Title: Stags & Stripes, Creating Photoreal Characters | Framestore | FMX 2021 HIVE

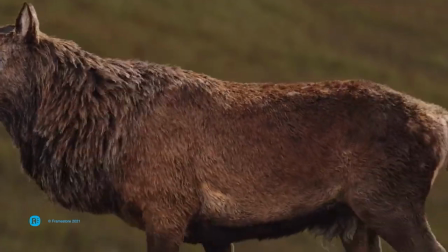1042s
You could see here, we really pushed the sim.
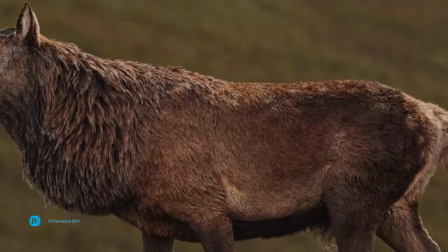1046s
We exaggerated the movement of the sim to help us scrutinize and really judge how our deformer was performing.
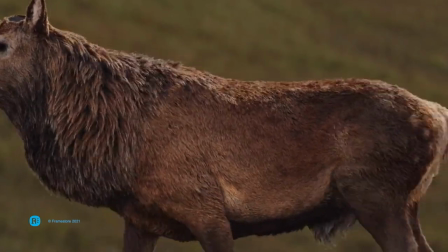1056s
In this render here, this is probably a bit more of a realistic and natural behavior of how we'd expect the fur to move.
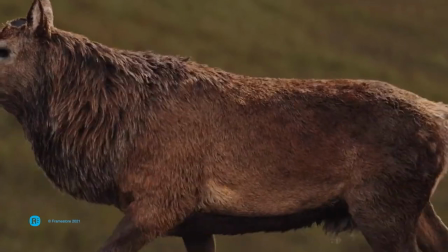1065s
And again, you know, you could see that the clumps are really holding their shapes really nicely.
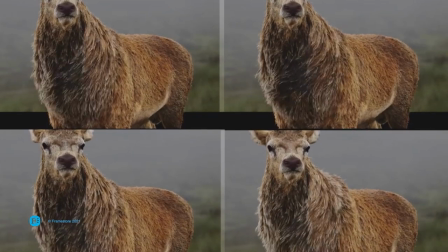1073s
So this is one of the shots that we were working on. You can see here some work in progress flipbooks exploring the different fur and wind settings that we were applying to the shot. Again, always iterating, always refining.
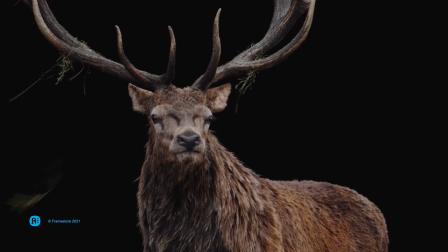1091s
Here's a beauty render of that same shot that we were just looking at. You can see there's some really nice deformations happening around the mane of the fur, and this deformation carries on across the whole body. You know, we didn't limit our dynamics just to the long fur,
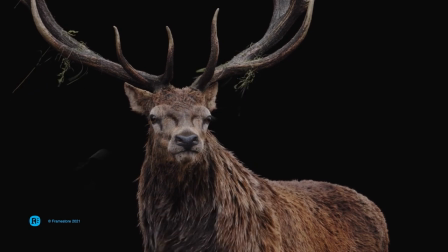1111s
which we felt helped with the realism. And further to that, you can see on the antlers there's some nice effects elements of foliage and grass that was stuck to the antlers that kind of slides and flutters and blows off in the wind. It's all of these little things that
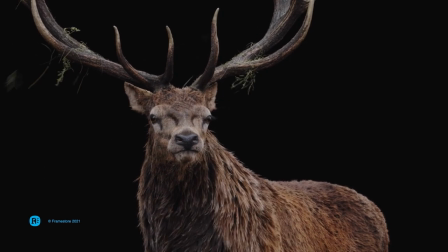1132s
help sell the realism and convince the viewer that they're looking at the real thing. So at this point, I'm going to pass over to Gabriella so she can explain further some of the more technical aspects of how she created the groom and some of the tools that we developed for our stag.
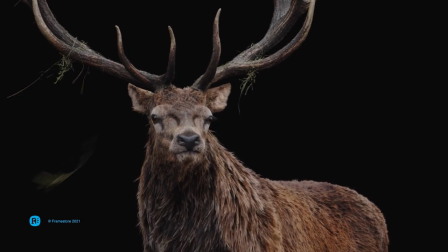1152s
But before that, let's take a look at a quick breakdown reel of this magnificent beast that we've created.
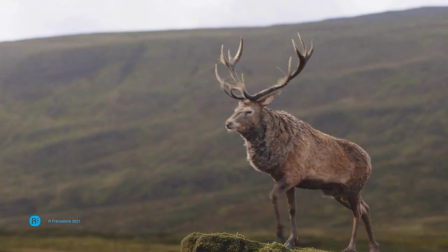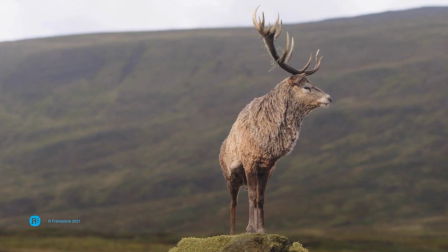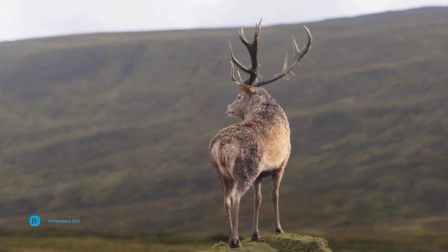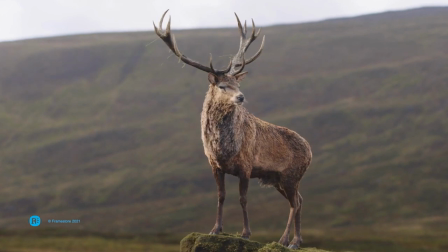Thank you.